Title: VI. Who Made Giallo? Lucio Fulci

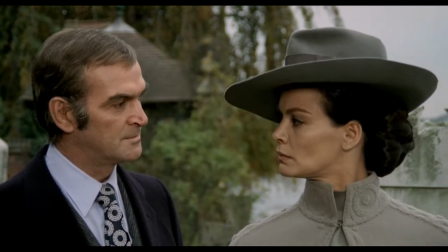8:14 Ultimately, he solves the case by following Sherlock Holmes' dictum that when you eliminate all which is impossible,
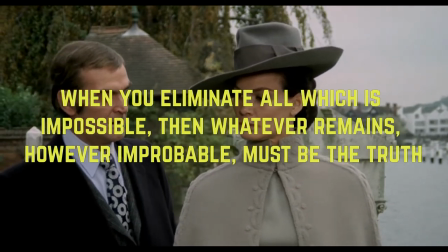8:20 then whatever remains, however improbable, must be the truth. Fulci foreshadows Carol's guilt in many ways.
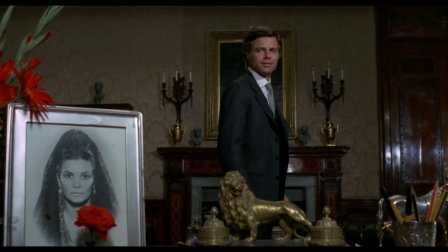8:27 On her father Edmund's desk are two pictures of her, one where she wears a funeral shroud, another where she is smiling and casually dressed.
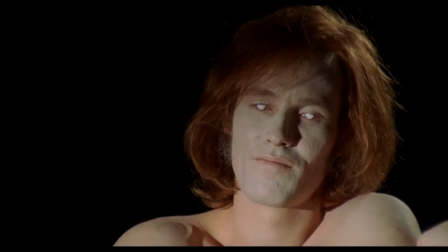8:35 Freudian symbolism gilds the central act of murder, zombie-like figures,
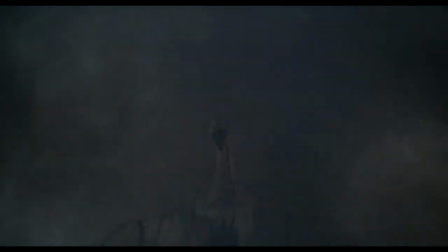8:39 her disemboweled stepdaughter Joan, a malignant bird, and an endless corridor.
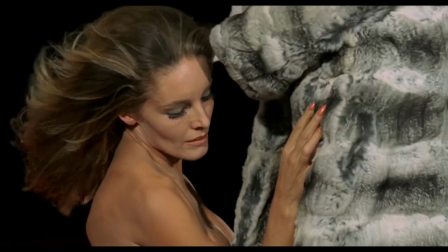8:44 Despite having incredibly vivid imagery,
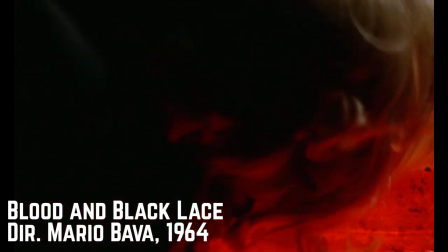8:47 a lizard in a woman's skin does not follow the method of surreal camera work in saturated color established by Bava and continued by Argento.
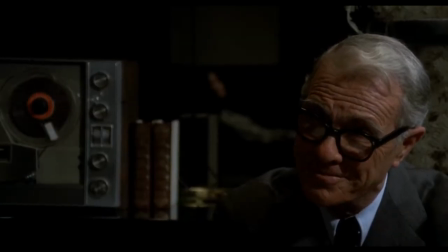8:55 Fulci proffers the solution to the mystery at the beginning, only to misdirect with Mii Generation's psychobabble.
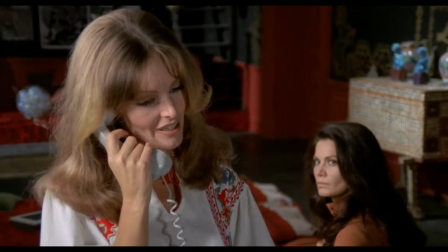9:01 Carol doesn't want her affair with Julia to come to light,
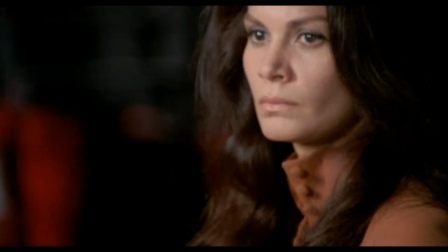9:04 and kills to stop Julia's blackmail scheme rather than going into a psychotic or fugue state like an Argento killer.
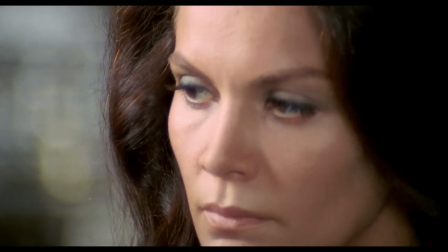9:10 We don't see Carol donning gloves, trench coat, and fedora, nor are we steeped in an atmosphere of Baroque violence as in a Bava film.
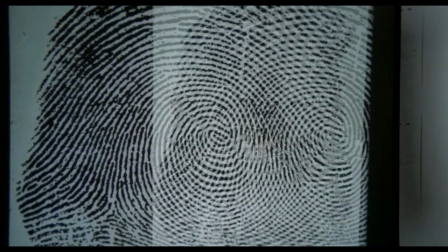9:18 She commits one murder alone, while perfectly legally sane. Despite its stylistic excesses, a lizard in a woman's skin is a straight mystery.
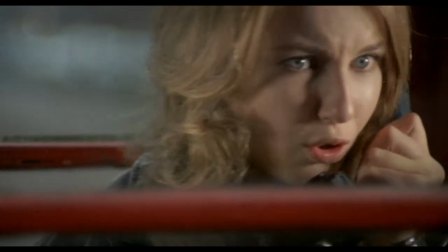9:27 Frank Edmund and, to an extent shown, are functionally citizen detectives.
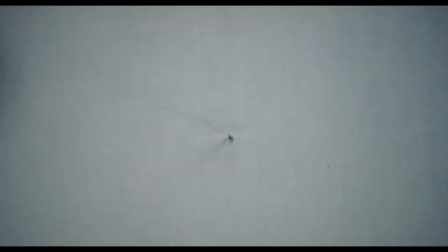9:32 The hippies are unreliable witnesses, too strung out on LSD to understand what they have seen.
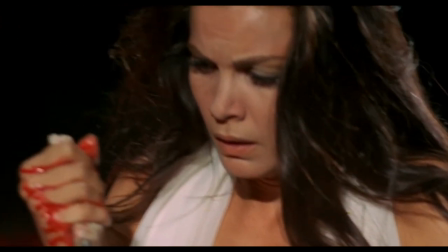9:37 Carol, a lizard in a woman's skin, murdering Julia Jurer.
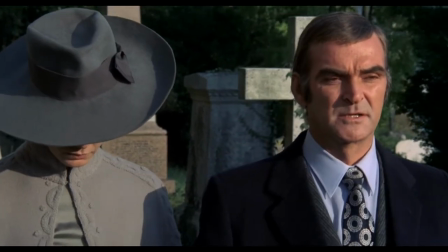9:41 We see the murderer through their eyes at the beginning, and it isn't until the finale that we see it unadorned as Inspector Corbin gives his summation.
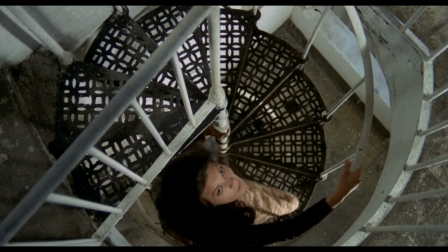9:50 Fulci inches towards the surreal, gothic, supernatural horror for which he would later become notorious.
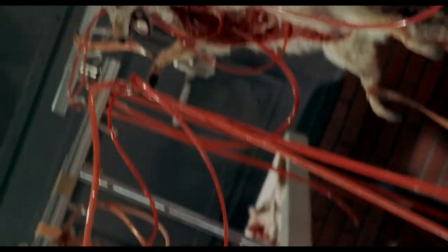9:56 Special effects maestro Carlo Rambaldi made vivisected dogs for the asylum scene to create an atmosphere of paranoid,
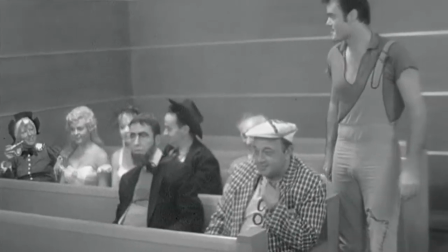10:04 nightmarish terror. On a side note, a politician with a personal vendetta used his influence to attempt to prosecute Fulci for animal cruelty,
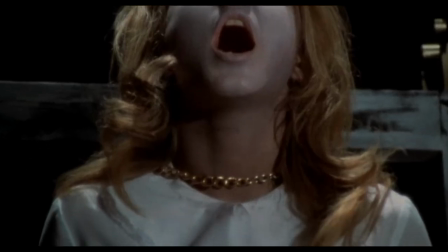10:12 for which Rambaldi produced the dog puppets at trial. We see a zombie-like Joan in a nightmare, gasping and holding her intestines.
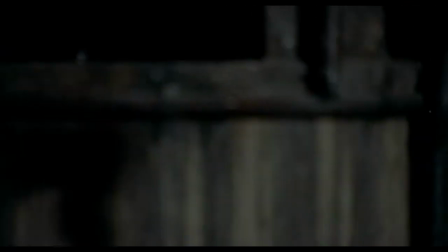10:20 Rambaldi also made the bats that attack Carol in a scene in an abandoned cathedral attic. Ultimately, a lizard in a woman's skin is a stylistically distinct giallo, uncategorizable like much of Fulci's work.
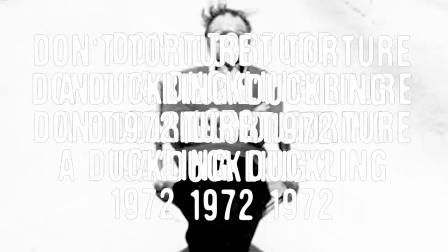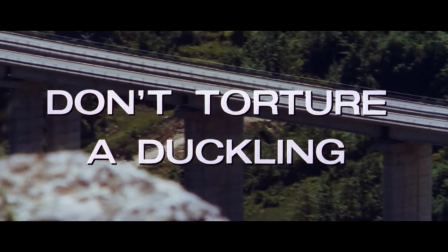10:39 Don't Torture a Duckling is frequently termed Fulci's rural giallo. Like most of his filmography, it is a combination of genre elements.
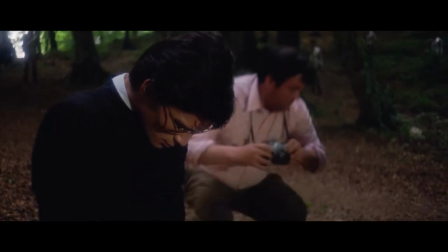10:47 A series of child murders rocks an insular southern rural village. Which outsider is the perpetrator?
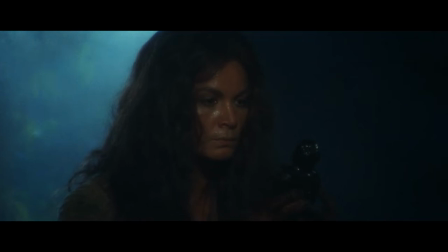10:54 Bara, the peeping Tom, Makara, the village witch, or Patrizia, the rich girl on the edge of town?
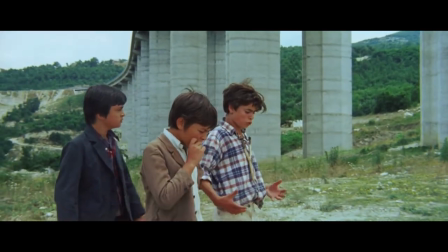10:59 The first set of victims are young boys Bruno, Tonino, and Michele.
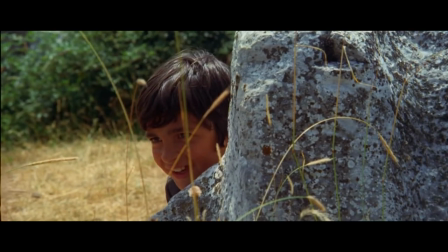11:03 In early scenes, we see the children smoking cigarettes and peeping on midday sex in a shack that locals call the haunted house.
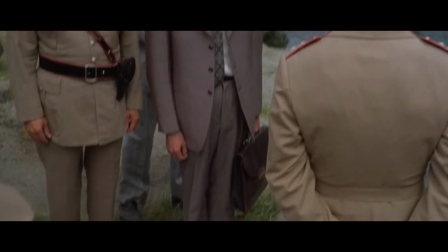11:10 After the villagers murder Makara, another boy Mario turns up dead.
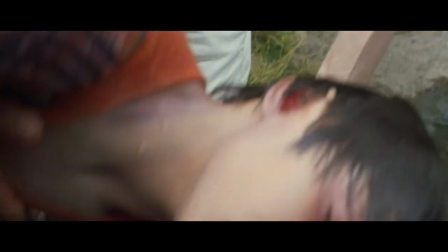11:15 The killer primarily strangles his victims, although Mario is bludgeoned with a rock and suffocated by drowning.
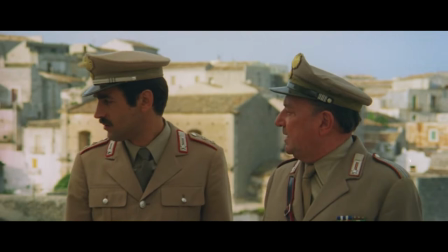11:21 The police explicitly state that none of them have been molested. The conclusion?
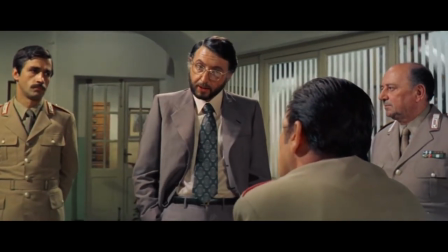11:26 The killer is not a sex maniac, but suffering from some type of psychosis.
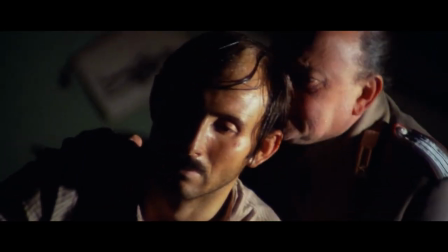11:30 Police arrest the first suspect, Bara, after he tries to extort Bruno's parents.
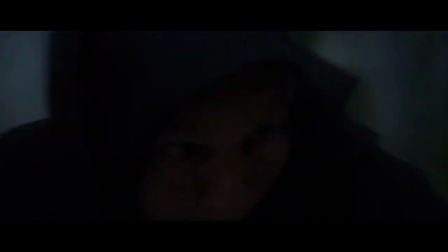11:35 A washerwoman discovers Tonino's body in a well when Bara is in custody, exonerating him.
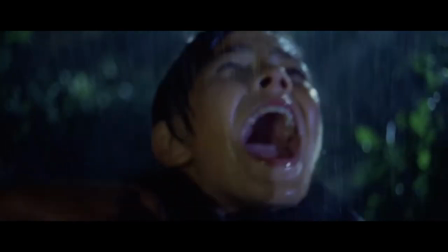11:40 Typical for Fulci, there is no well-designed giallo killer. Although we do seek loved hands and killer POV in McKellie's death scene.
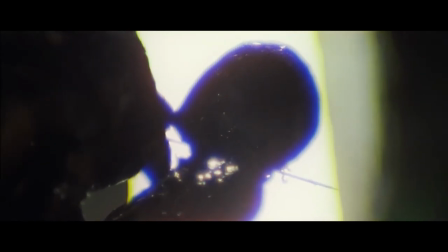11:48 Fulci shows intense close-ups of Makara stabbing voodoo dolls before burying them and
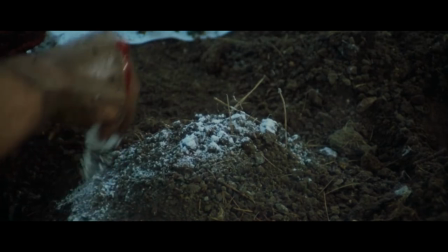11:53 marking the graves with white powder to curse the children who disturbed the grave of her dead son.
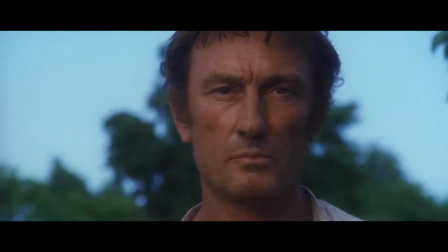11:58 In the film's centerpiece scene, village men beat Makara with chains in a dilapidated graveyard as pop songs playing an ironic counterpoint.
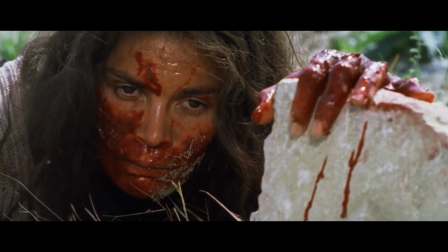12:06 After being left for dead, she crawls to the elevated highway and perishes on the side of the road as indifferent vacationers drive by.
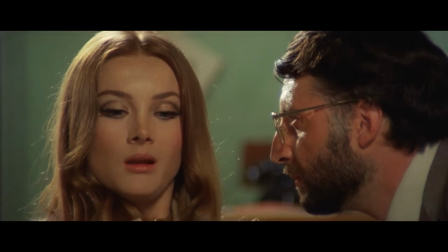12:14 The final suspect, Patrizia, played by Bond girl Barbara Bruchet, has troubling interactions with multiple children.